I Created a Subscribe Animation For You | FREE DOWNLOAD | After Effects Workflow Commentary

What is up, everyone? Today we will be creating this. And before we start, make sure to do what the animation says so that you never miss a new video.
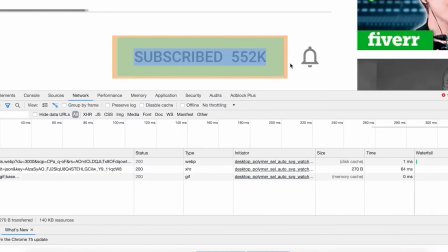(0:10)
And now, let's get started. The first thing that I had to do is to isolate the bell icon.
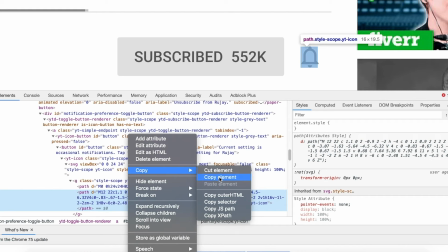(0:17)
I used built-in developer tools in Chrome to extract the SVG source code for both off and on state of the bell.
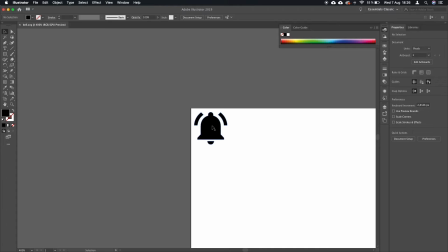(0:24)
Once this was pasted into a new SVG file, I opened it in Illustrator and exported the bells as PNGs.
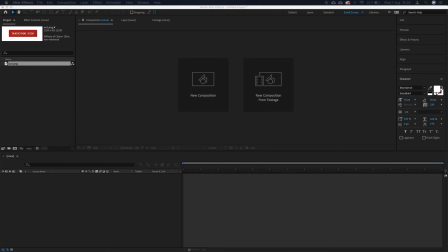(0:30)
After this was done, I moved on to the actual animation in After Effects.
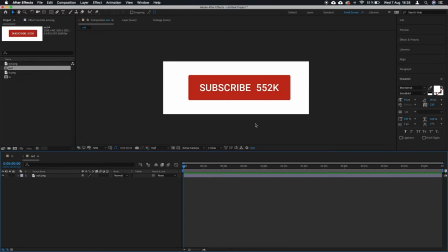(0:35)
Since the aim of this animation was to resemble the actual thing,
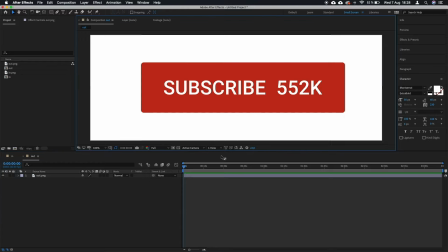(0:39)
I needed to recreate the button from a screenshot, which is exactly what you can see me trying to do on the screen right now.
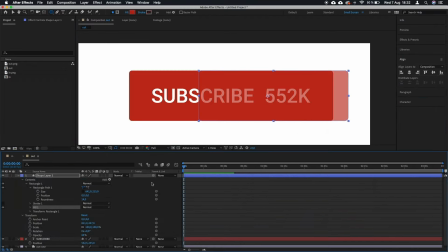(0:45)
Font, shape, and color. And then it was time to animate the bell.
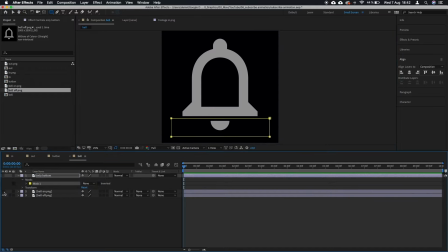(0:51)
I imported the PNGs that I have prepared beforehand and created a new composition. The bell was a tough one because I had to break the bell down to two parts, top and bottom, so that they could move independently.
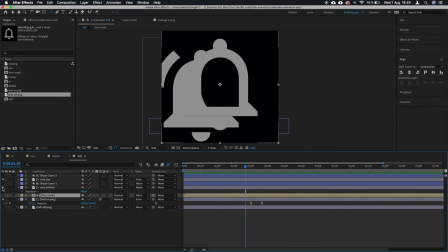(1:03)
To take care of the top lines, I don't know how to call them, sound waves? I first animated the whole bell and then did a lot of confused masking, as you can see.
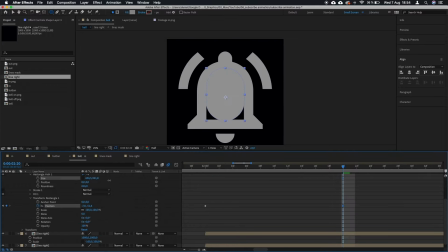(1:14)
The inside of the bell was simple, a masked rounded rectangle coming from the bottom.
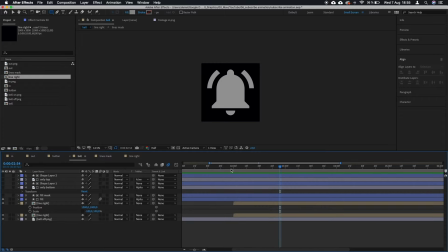(1:19)
I was quite happy with the result so far, I couldn't stop replaying it. I then animated the clapper, where I had some great time with the graph keyframe editor,
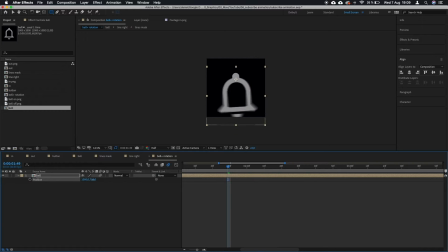(1:29)
but after adding the rotation, it all turned out to be just fine.
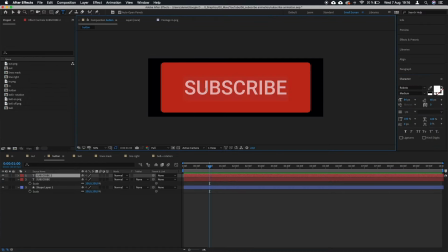(1:34)
Then it was time to animate the actual button, which was essentially just about changing the color of the background,
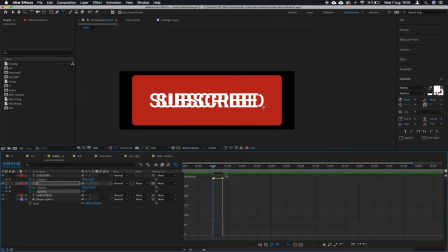(1:40)
size of the shape, the text, and adding an additional letter D. To get the right colors, I used a screenshot and an eyedropper.
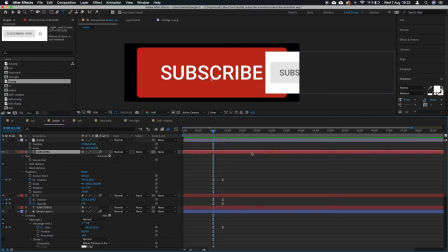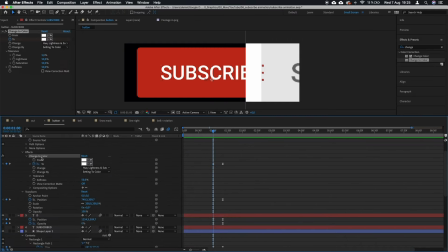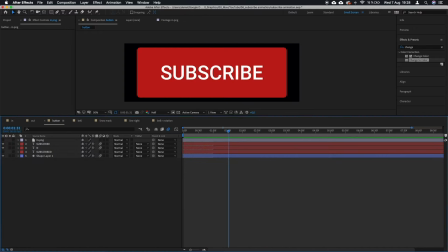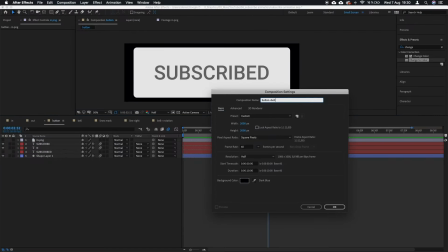(2:06)
Now let's start putting it all together. The button as well as the bell.
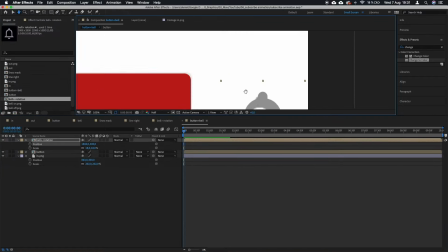(2:11)
It's mainly just about the right positioning, timing, and moving everything together on the final screen with the white background. Currently you can see me trying to create a bounce when the button appears on the screen. And that is why you can see the curve kind of converging to the final size, creating the bounce effect.
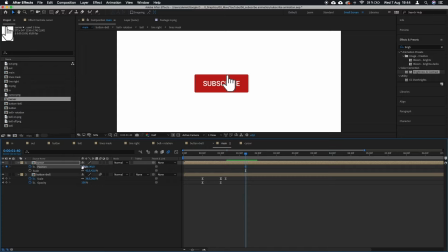(2:48)
And to add the cursor, I simply used the PNG that I created to animate a cursor with two stops, at the button and the bell.
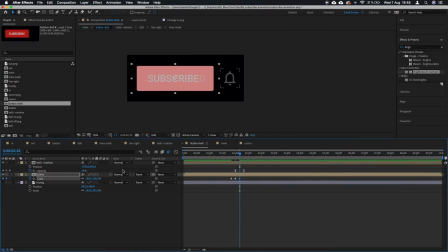(3:09)
These two elements also need to react to the clicking,
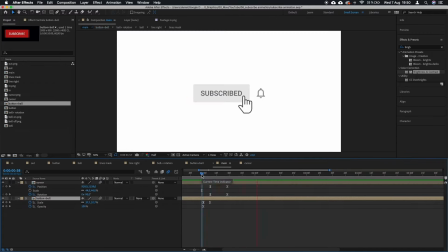(3:12)
which is why there is a brief reduction and increase in size, which creates the desired click effect. Now we are approaching the final part, where you watch your animation over and over to make sure that everything's perfect and it runs smooth. In this phase, you want to sort out the timing, motion blur, easings, and all these different things that need to be present in a high quality animation. This might sound a little silly to you, but when editing the path of the cursor, I found out that when it is going downwards after it clicks these two elements, it looks unbalanced, even pessimistic, I would say. The upwards motion that I decided to go for seems more lively, more optimistic, and just makes the animation look better overall. I'm not entirely sure if it's just me, but I'll keep it that way since I think it's better.